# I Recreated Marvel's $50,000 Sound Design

I made this.
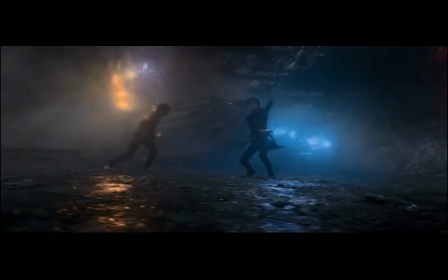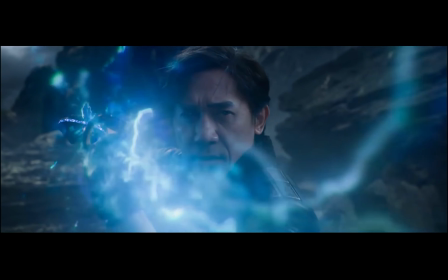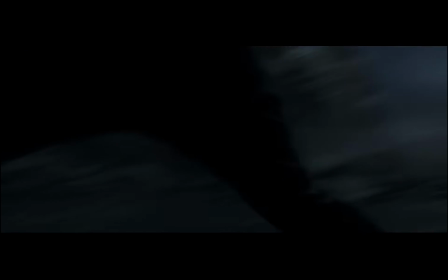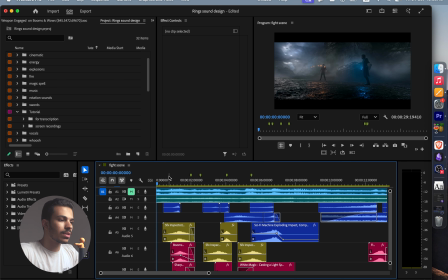(0:31)
Okay, so to start doing the sound design, I'll start by taking a look, just know what sound am I gonna need.
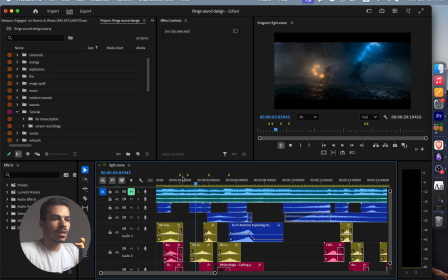(0:37)
So I have this scene here. When I start something like this, I take a quick look to understand the sound that I'm gonna use repeatedly.
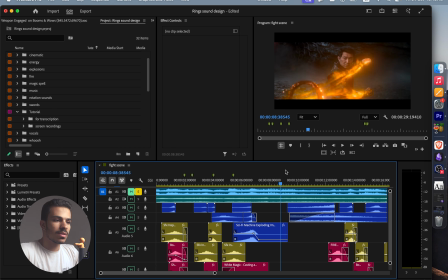(0:44)
So when I go through this, I notice that the weapon sound is gonna be the sound that's gonna dominate the scene. So I start with that. Why do I start with the big one, the sound that's dominating, not for example the detailed one or the small sounds?
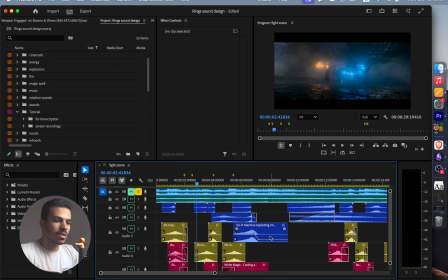(0:58)
The reason for that is because if I focus on the small sounds like footsteps and movement, when I add the bigger sounds, the loud ones, I might find out that the small sounds weren't even necessary because the loud ones covered them up.
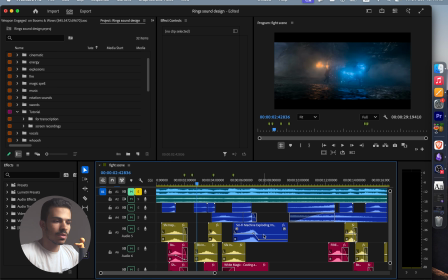(1:11)
That's why you need to start with the loud sounds first. So what I started with in this scene is the sound of this weapon.
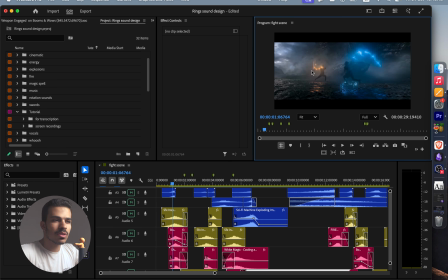(1:18)
If you look at it, it looks like a chain of rings. So to create that sound, I need to have an idea about its material, so I can represent its movement and impacts properly. If it's metal, for example, I will look for metallic sounds, like in our scene here. I also need to know how strong it is, meaning what kind of power I want to convey to the viewer.
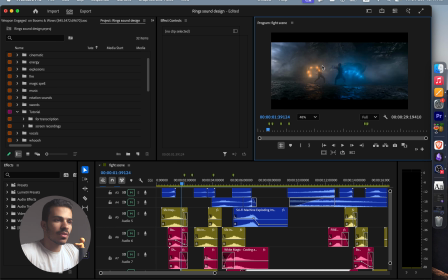(1:38)
So the chain feels extremely powerful. So it's metal because of the rings, and also it has this nature of lighting or electricity. So I need to combine these three things: the feeling of metal, the electric nature of it, and the strength and the power behind it.
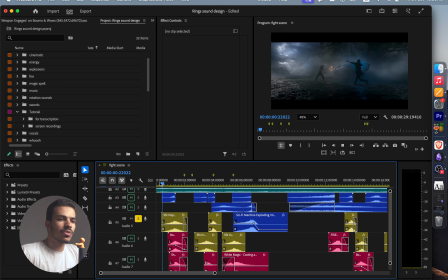(1:53)
So to start expressing that power, I would start with a whoosh or these swings. So I chose this whoosh because it has a very deep and powerful feeling to it.
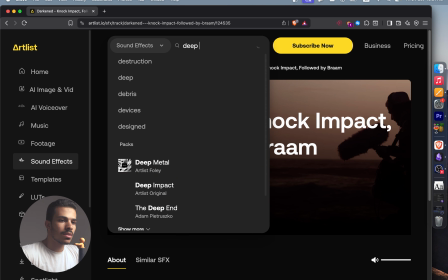(2:02)
How I usually search for this, I would go on the website and search for something like deep whoosh or a dramatic whoosh.
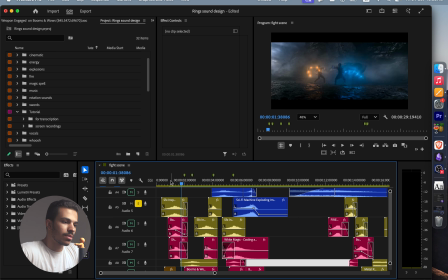(2:10)
So this whoosh gave me the swing sound, so I placed it under every other swing.
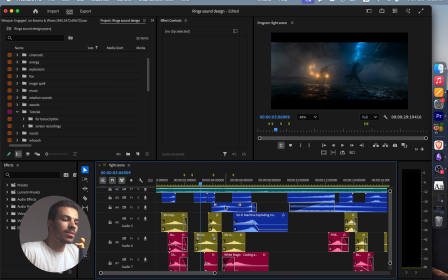(2:15)
So after that, I need something to express the impact of the weapon.
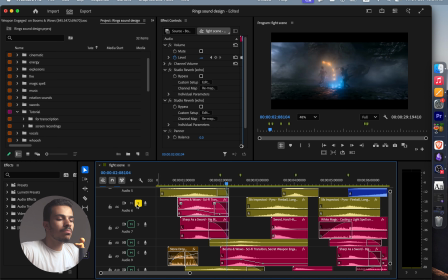(2:18)
I settled on this boom, but the impact won't be one sound, because as we said before,
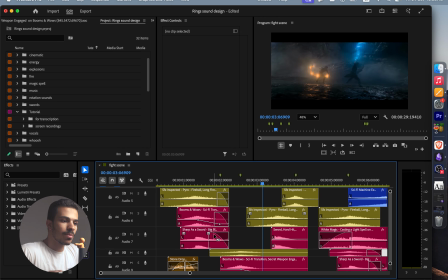(2:24)
we have many feelings we need to convey in every hit this weapon will have. The metallic sound, a sword, will do the best.
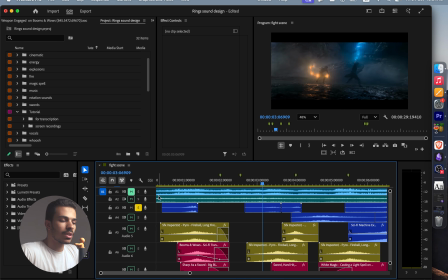(2:31)
And I also added a metallic riser. So I took a sword impact and I reversed it.
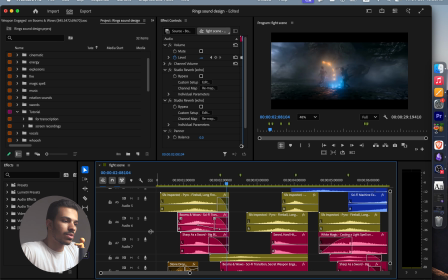(2:36)
If you look carefully here at this boom that I chose, you can see that I did this fade out here. But the reason I did that, if we open this here, like we have a long sound.
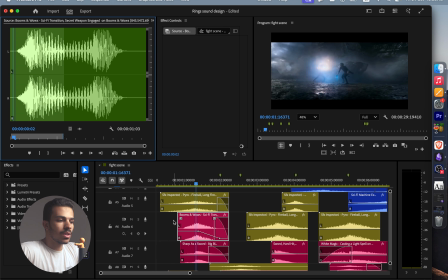(2:47)
When we don't want the rest of the sound, a method I usually use, I use the reverb to end the sound, so it doesn't end abruptly. Like, listen to this. If I took the reverb and cancel them out, it doesn't work as good.
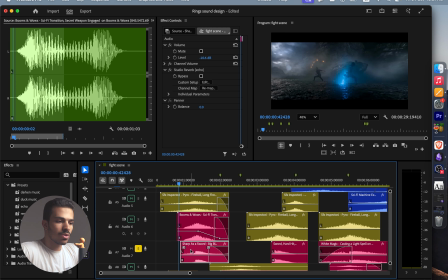(3:04)
If you look at this sword sound here, if I started building my sound with this sword before the whoosh, it's very clear that it's a sword, it's not what we want.
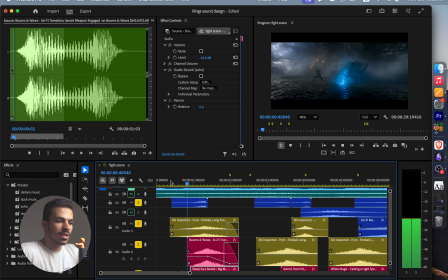(3:12)
But when we blend it with the other sound, it sounds actually pretty good.
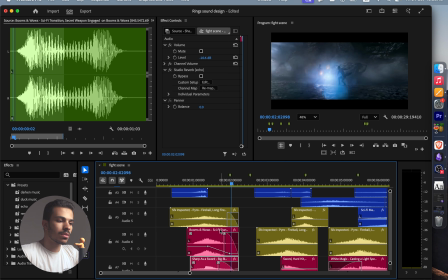(3:17)
And that's why we always start with that bigger sound. And all these layers together created the final sound.
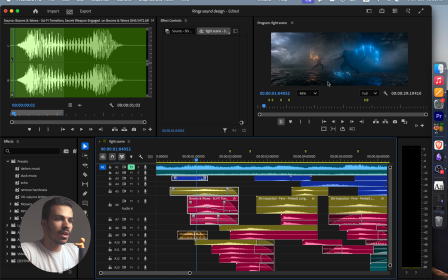(3:23)
After I finished this sound, I took it, placed it under every other swing. This was the question of how to build the sound.
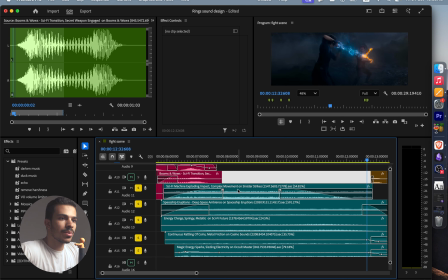(3:30)
And another example of this, every layer of these represents something that's in the nature of the weapon. Like this energy and the vibration of the weapon. That has a metallic nature. This sound adds to the power that's transforming and the stretch between them.
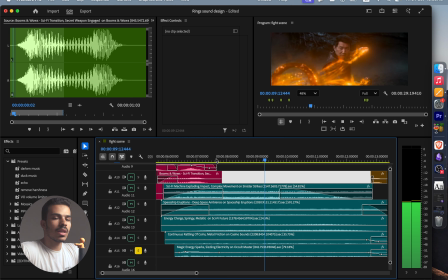(3:46)
This is all about the rings, and this is all about the electric nature. If I play them all, you have this sound. Also pay attention that, as you can see here, we have every one of them has its speed changed.
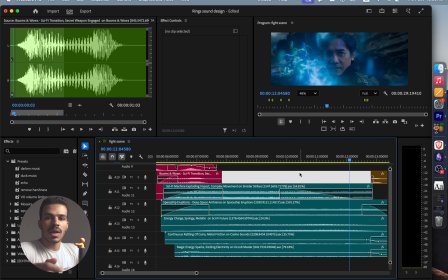(3:58)
Normally when you get a sound, you have to learn how to imagine what it would be when sped up or slowed down.